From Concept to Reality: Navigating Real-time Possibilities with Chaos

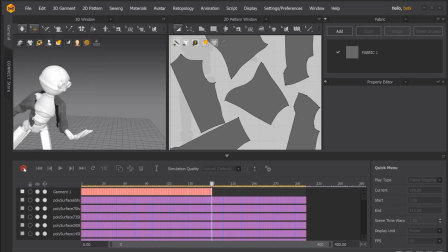[16:47]
You can even see that his shoulder kind of comes off a bit.
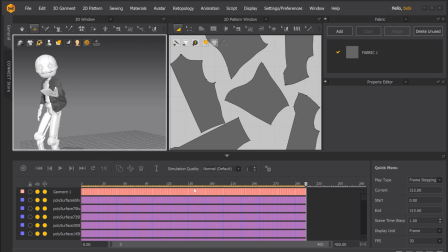[16:56]
And yeah, so after tweaking it for a while, I felt very comfortable with the simulation. So it was time to bring everything together, all the textures, the animation, the simulation. And that was, again, done in Maya. So one more thing, while I was making the cloth simulation, I somehow decided that he's not going to have an airplane, but he's going to have a skull.
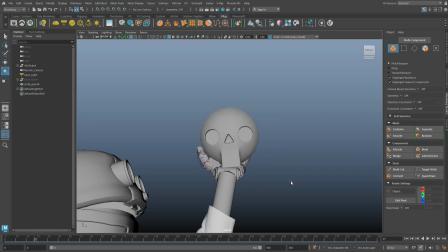[17:26]
And now he is a dramatic theater artist who is spinning around,
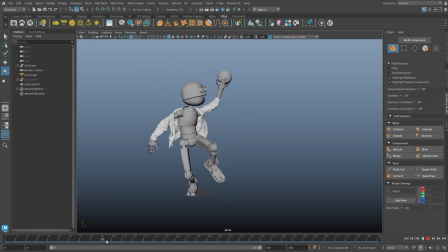[17:33]
maybe something from Romeo and Juliet, I don't know. But I got this feeling, so I decided that this is what it's going to be. And this is actually another part of the way I approach making my art is I kind of go with the flow.
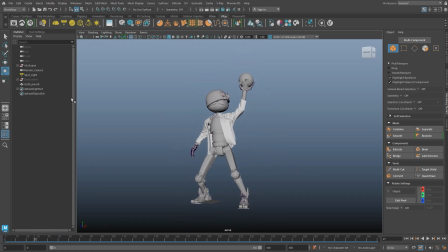[17:49]
If something seems right in the moment, then that's it. I just say bye to everything previous and I go with it.
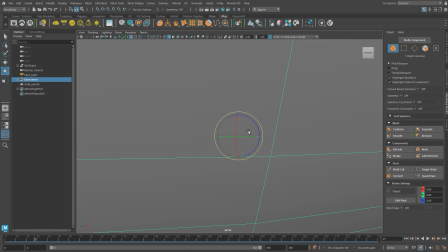[17:56]
And this is what I did. I made a little environment for him, like he's on a stage, a very round stage.
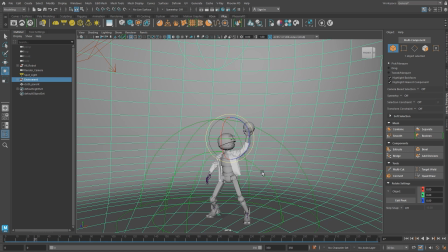[18:03]
And he has an environment lighting, which is just a very subtle
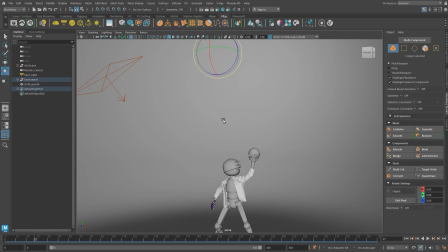[18:11]
environment illumination, and he has a sphere light,
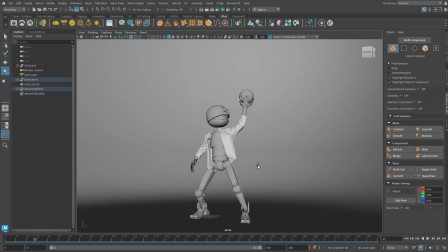[18:14]
which is for illuminating him on the back and a bit on the of the stage,
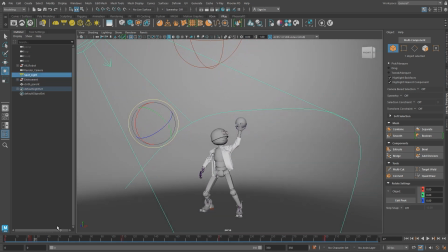[18:20]
and a spotlight, just like in the theater, where it follows the character all, wherever he moves.
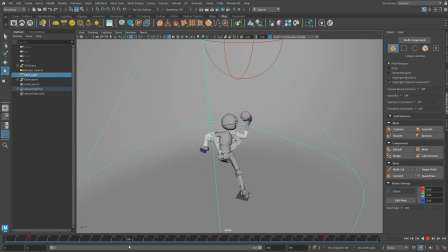[18:27]
And here I'm just going to demonstrate how the light moves with him to simulate this effect of like him being the star.
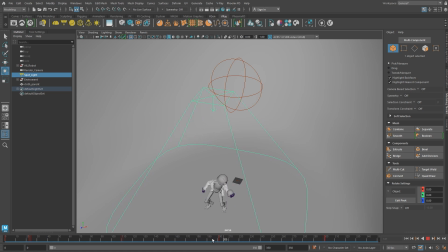[18:36]
And I also made a dramatic beginning here, where in the beginning it
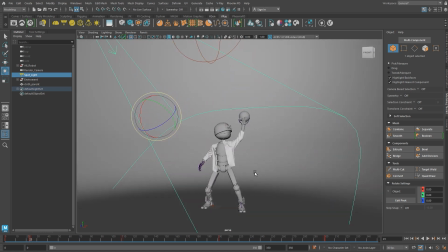[18:42]
turned off, everything is a bit dramatic, and then he starts moving and dancing and playing.
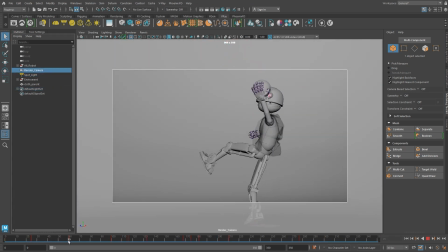[18:50]
And the final thing I actually did
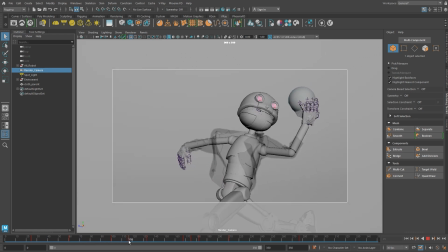[18:53]
for the setup of before we render everything and see how it looks like is the camera animation, because it needed to be a bit dynamic. He's moving so much that he needs some dynamic camera.
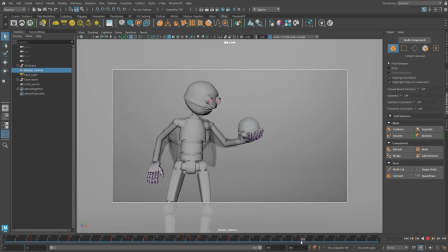[19:05]
And I just found the most interesting poses, and I made sure that they're kind of coherent from one to another.
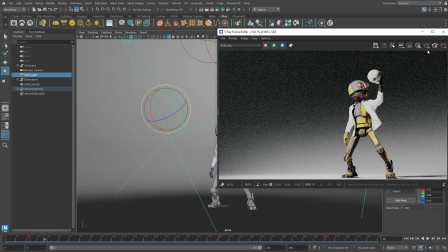[19:13]
And now we open V-Ray, our ray tracer, and
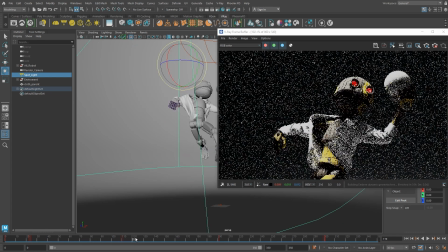[19:18]
I just did quick previews to see how the character looks in the environment.
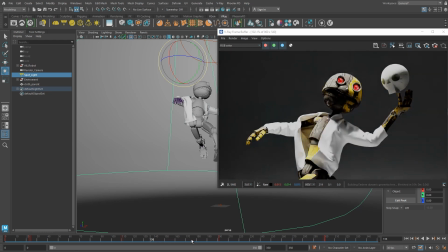[19:24]
And I was feeling very happy with all the different shots and the way that they're kind of portraying him.
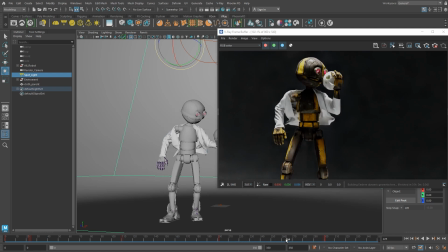[19:34]
I started liking more and more the idea of him being an actor than an airplane enthusiast.
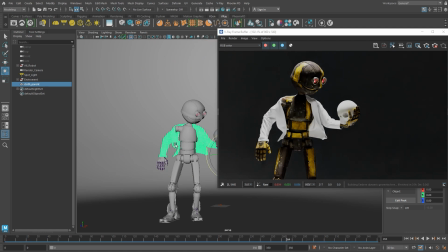[19:41]
So the last thing that I wanted to change was the material of the clothing. And thanks to V-Ray's materials, they have a lot of different
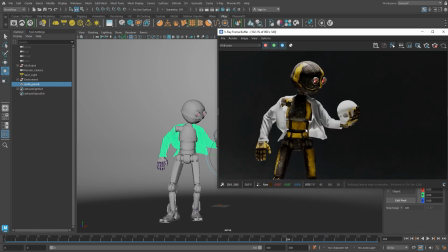[19:54]
realistic properties, and one of them is the translucency effect. This is a two-sided material that made the shirt more like a cotton white shirt.
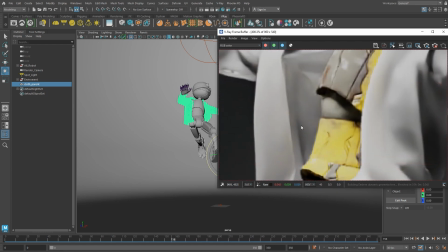[20:04]
And now I think I was ready for the final step, which was to actually visualize this. And I used Vantage.
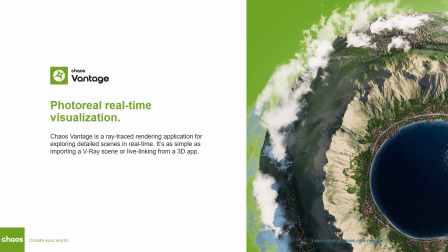[20:14]
This is our real-time solution, which allows you to have the photorealistic ray traced environment and materials from V-Ray, but in real time. In Vantage, it's really easy to use. I just create a V-Ray scene of all the environment, everything in the character.
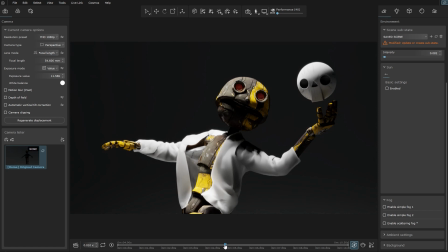[20:38]
It imports it in Vantage, and then we can start scrubbing through the timeline, see all the animations.
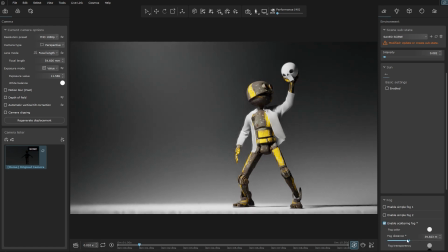[20:45]
I've set up everything for a preview, so I make sure that everything works very smoothly, very fast.